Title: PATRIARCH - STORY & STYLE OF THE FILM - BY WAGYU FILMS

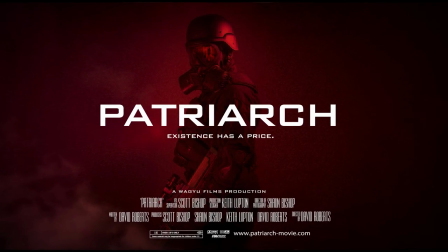[0:00]
Patriarch is a dark thriller that is perfect for fans of things like Black Mirror and cult classics like The Twilight Zone or The X-Files. The story takes place after a cataclysmic disaster destroys all life in a hundred mile radius of this
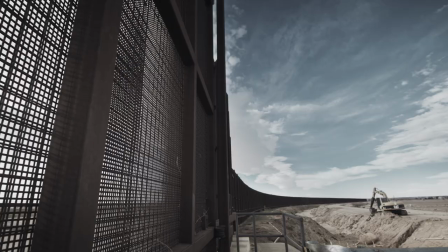[0:13]
kind of scientific research facility that causes a huge quarantine zone that nobody gets in or out of.
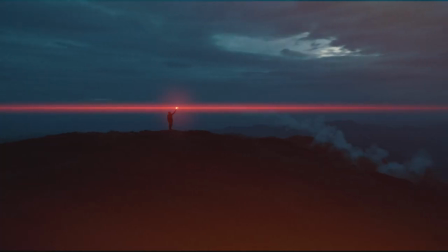[0:20]
And then seven years later a lone scientist walks out terrified but without a scratch.
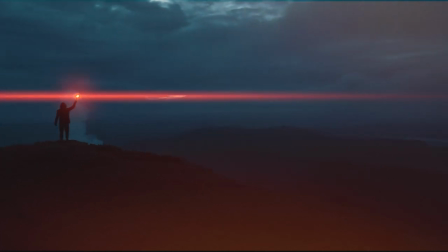[0:25]
And the film is based around an interrogation with the main character, an MA5 officer who's trying to work out where this man has been and why is he talking about the end of everything. So we'll be mixing excitement and suspense while embracing the the weird and the unsettling, kind of like if David Lynch directed Stranger Things. The style of the film is inspired by movies such as Arrival,
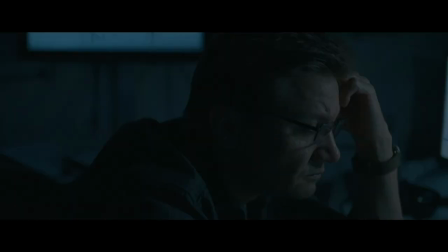[0:49]
firstly for cinematography and lens choice because we love the look that the Zeiss lens is offered,
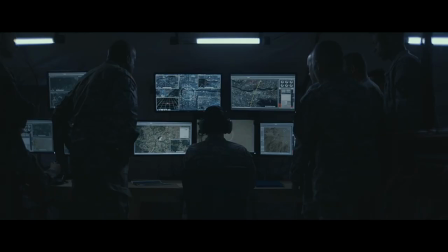[0:55]
but also by using as much natural light as possible and using practical lighting to help create things such as motivation and mood.
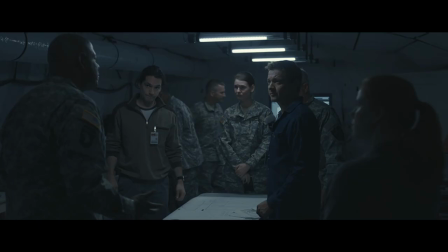[1:03]
We think this will give us a more real and gritty feel to the scenes and we can move from shot to shot with less set-up times as we're not constantly moving dozens of light stands around with every shot.
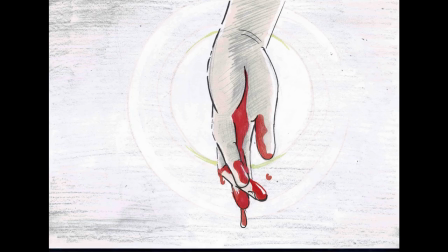[1:14]
We've also storyboarded the whole film already so the whole cast and crew will be up to speed on the style of the shots we're going to get that day, the blocking of the scene and what is needed on set. We're currently casting through our amazing casting director Andrea Clarke. We want a strong female lead, someone who can play vulnerable as a PTSD sufferer, but also be able to put on a front that is tough enough not to stand down from or give an inch to the men around her and play with real intelligence because Jackson is an experienced interrogator. It's not like an action hero because it's not that kind of film. We're filming in two main locations, a former Cold War bunker in Cheshire called Hat Green for all the hallway scenes, Alcar,
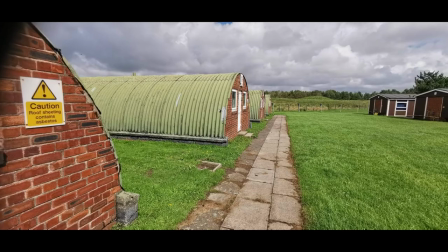[1:58]
Military Training Camp in Merseyside for the interrogation and operations rooms, and a special weathered area in North Wales for the external shots.
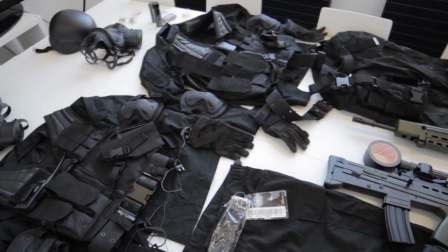[2:06]
Costumes are also taken care of already as there is actually a minimum amount of characters. We have sharp suits for our lead character Jackson, the MI5 agent,
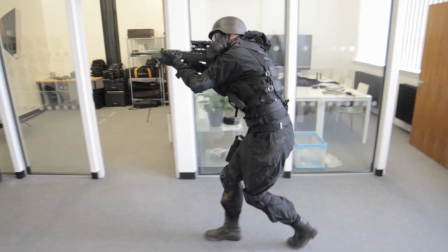[2:15]
prisoner overalls, military officer uniforms for the other characters and a few black soldier outfits for the security on the quarantine zone. At this point we are simply waiting for casting to finish so that we can measure up the characters and get going.
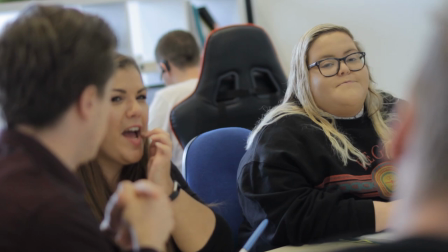[2:30]
We're really proud of the team we've built here at Wagyu Films for Patriarch. We have, I think, a 16 full-time crew already working on pre-production on Patriarch.
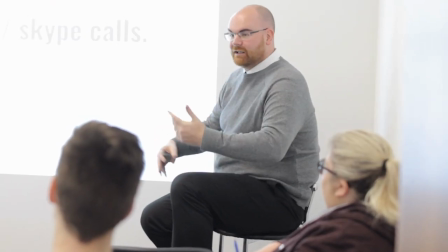[2:39]
And because we already have all the facilities, the team and the camera equipment already in-house from our other part of our production company with commercials and promos and things, it means that we can actually, we already have the facilities to produce films at a budget that would cost most filmmakers or production companies at least three times as much of a budget. So don't really take our budget at face value because this film is going to blow your socks off. We're all big fans of keeping everything in camera and as practical as possible,
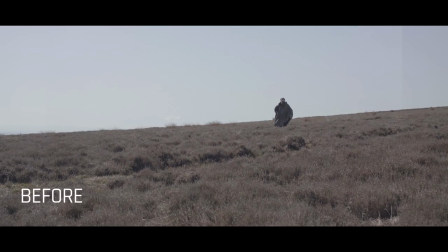[3:06]
so even though we have the facilities to produce high-end CGI work, we only want to use it when it actually adds something to the story or when it's safer to do so in post.
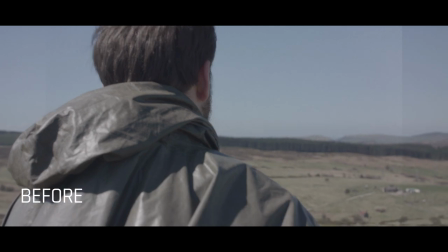[3:15]
So not only will my job be to create the realistic gunfire and smoke,
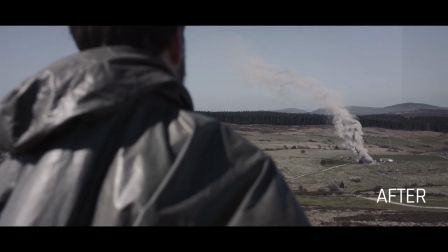[3:19]
I'll also be adding in elements to the environments to either make them just look bigger or to help embed them more into the world that we've created here for Patriarch. We're all pretty excited to get started with the production as it's going to be a visually stunning film.
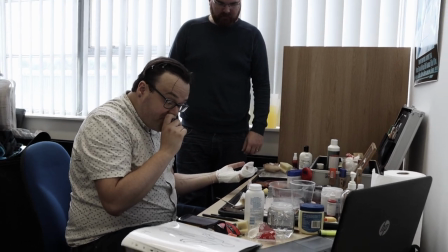[3:33]
When it comes to the practical effects,
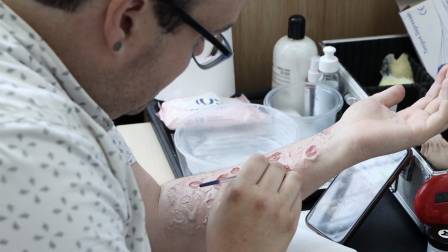[3:35]
our art director Andrew Sexton is taking care of all the prosthetics and effects makeup so that we're adding in more horror elements to the film. We actually started a production company about 15 years ago and mainly producing lots of commercials for huge brands and music videos and promos and things.